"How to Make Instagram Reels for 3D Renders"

If you're a 3D artist like me and you want to post to Reels or you want to try, I'm going to show you something that I've been using for a while.
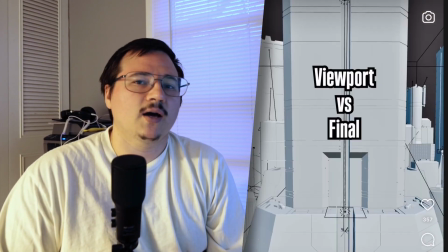It seems to work pretty well, and it's not really a lot of work to put that format together.
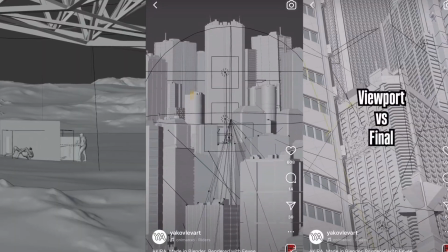Basically, the format is going to be a before and after.
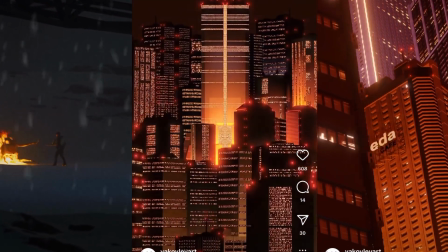It may seem like this format favors itself towards animated renders, but you can still use this format if you're making still renders. All right, so here's my animation in Blender. I have the viewport shading mode turned on, and that's really gonna be the clip that I wanna export.
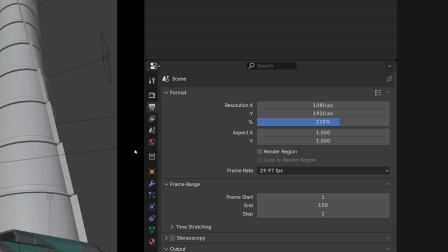So I already have my final rendered. This is just, you know, standard portrait format, 1080 by 1920.
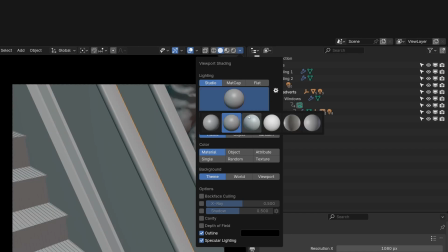If you wanna change the colors of the lighting of the material, or if you wanna change it to something more wacky, you can select matte cap.
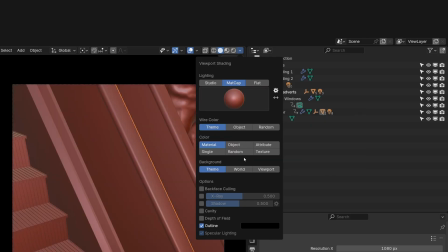And here you have a wider selection of colors and materials. You can even do random, which kind of gives it this like clown pattern.
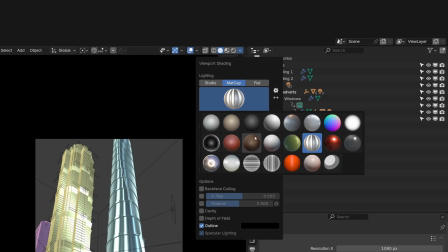Every object has a slightly different hue. Really up to you. I think sometimes this can play to your advantage.
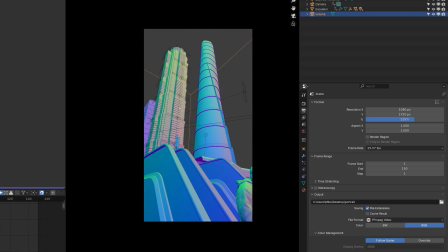Like, it can be really eye-catching. I like keeping all the lights and all the extra like gizmos and things turned on,
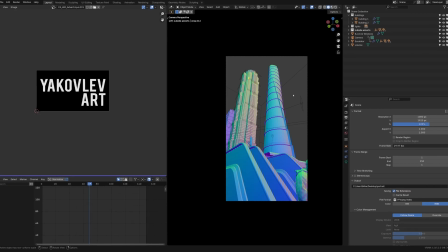just because it makes the scene feel more chaotic and busy, and you can really see a little bit under the hood.
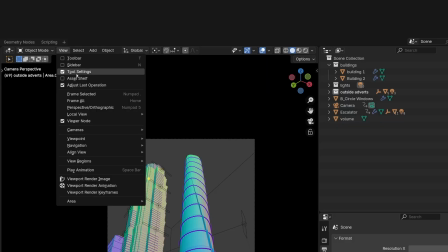So I'm gonna go up here, go to view, and then viewport render animation,
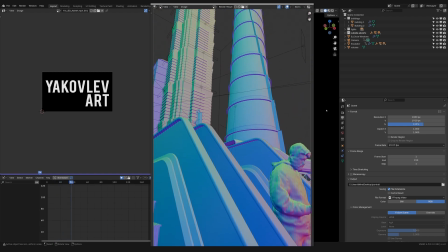and that will just render out the viewport from the camera with the effect of the viewport into it.
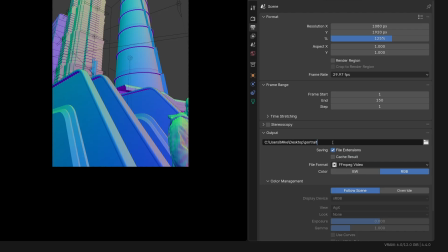And I didn't do it here, but you're just going to want to make sure to name it something identifiable. So don't call it the same thing as your final, because it may overwrite it if it's being saved in the same place.
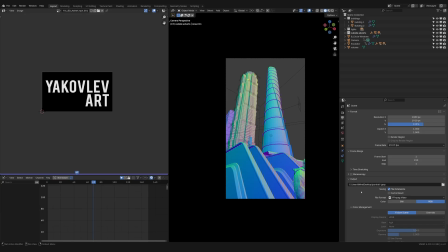So now let's jump over into Instagram and I'll show you how I put the clips together into a reel. All right, so here we are in Instagram.
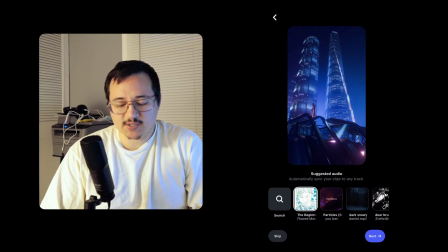I've just selected my two clips. So I'm going to go into the edit view.
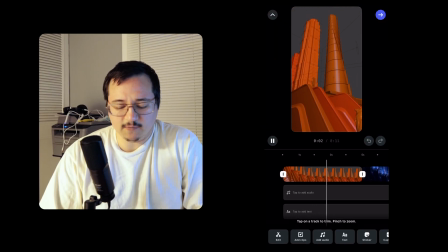And here I'm just going to select basically the first 2-3 seconds, keeping it really, really short,
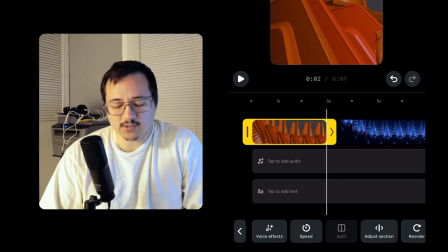because what you're doing is you're basically asking the audience to watch for the reveal, to wait.
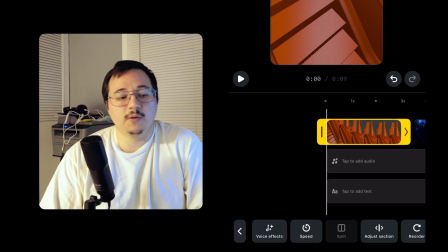And that's, you know, very precious with people scrolling and, you know, looking at memes and shit. That's way funnier or way more entertaining than your 3D render. You're going to want to be as quick to the reveal as possible.
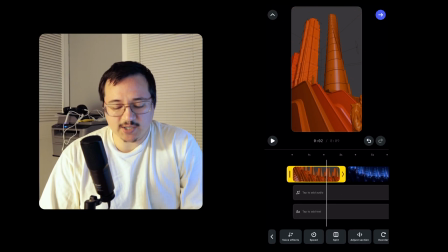So I like to just keep my viewport view very short, maybe like 2-3 seconds, just to kind of set the stage of what they're about to see the final version of.
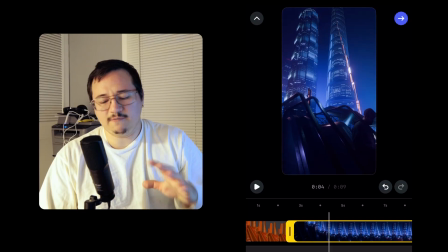My final render does start with the camera pointed down, but I feel like as a reveal, that's a little bit, I don't know, unfair.
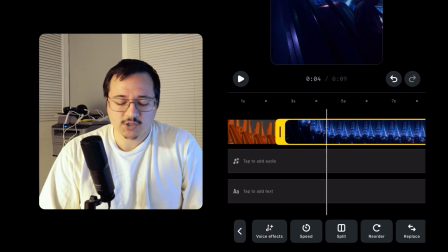It's not really impactful. So I'm going to trim that portion down.
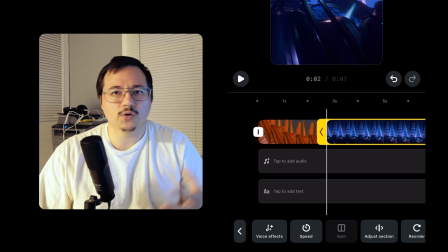This can be just one of the 2 or 3 or 4 ways that you can post this specific piece. So if you're like, I want to show the full piece in all of its glory, that can be its own separate post. If you want to kind of show it in a trendy reel format, that can be a different way.
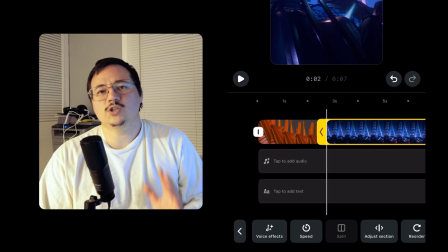You can cut it up a little bit. If you want to show different angles, or there's a lot of different ways you can show off your artwork, but the most consistent thing is here's the one version and here's the second version.
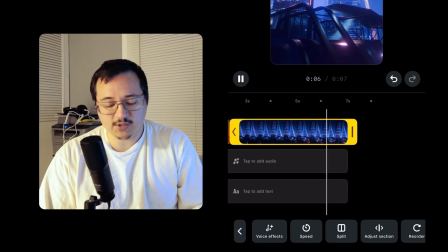All right, so I think that pace looks good, and it also keeps it to around 7 seconds, which is like very respectful.
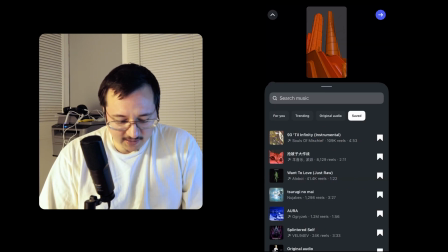I'm gonna look for a song. Maybe it's something that I've saved that I think could work good. Yeah, this one sounds good.
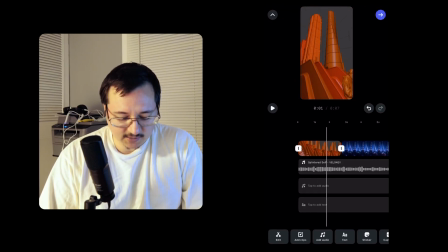So I'm just gonna hit done, and then as it's processing and it's all set up, I'm just looking for where the drop is, and I think the drop is right here.
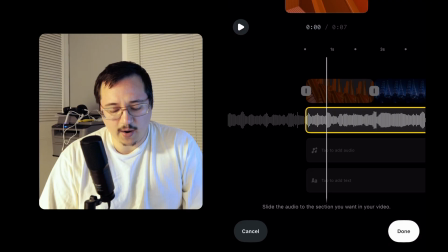I'm gonna tap the audio adjust selection and then bring it over to where, if I zoom in a little bit, we can see that this is where it transitions.
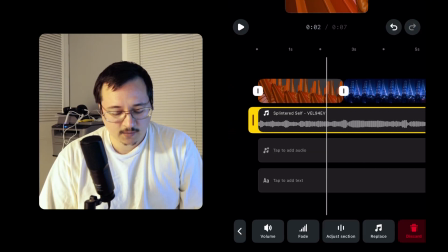So then that'll be the drop. So let's test.
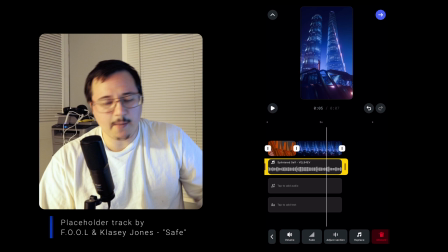Yeah, that's very nice. It's like this epic, dreamy dubstep track.
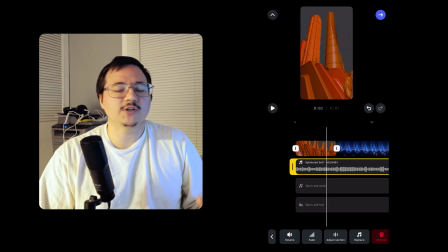And so I'm just going to add very simple text just to give the average viewer who is not an artist, who's not a Blender artist, who doesn't know what the hell they're looking at, just a bit of context. Like, hey, here's what's about to happen. You're about to see the viewport versus the final. You're about to see the early version versus the whatever. You know what I mean? Like, so I'm going to add just some text here.
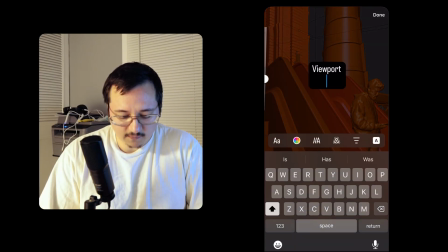Going to say viewport versus final. And that's it.
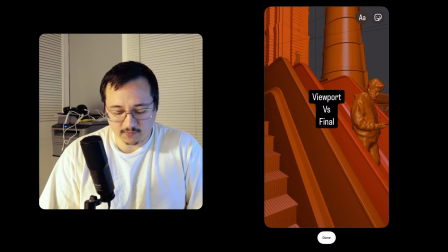Doesn't have to be anything fancy, just right in the middle there.
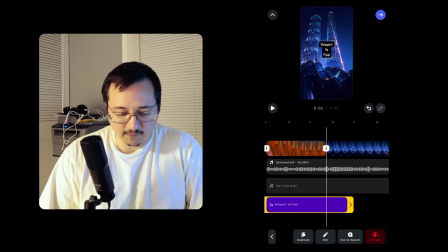I'm going to move the text so that it plays at the beginning, and then it kind of cuts off just before the switchover,
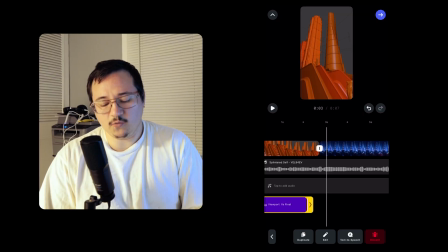just so that you have like a split second to see the composition before you see the final. Cool.
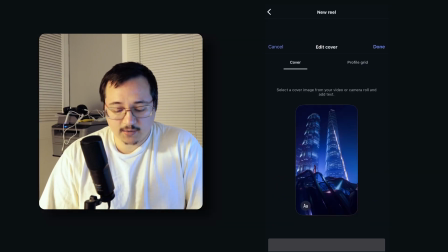I think that's pretty impactful. So I'm going to go with that. The cover, again, you can add text to the cover if you want.
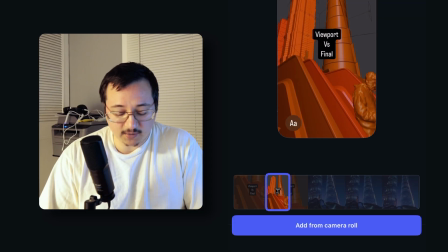So that really is up to you. You can look for a frame that you think, like, this frame looks good. Viewport versus final already has it on there.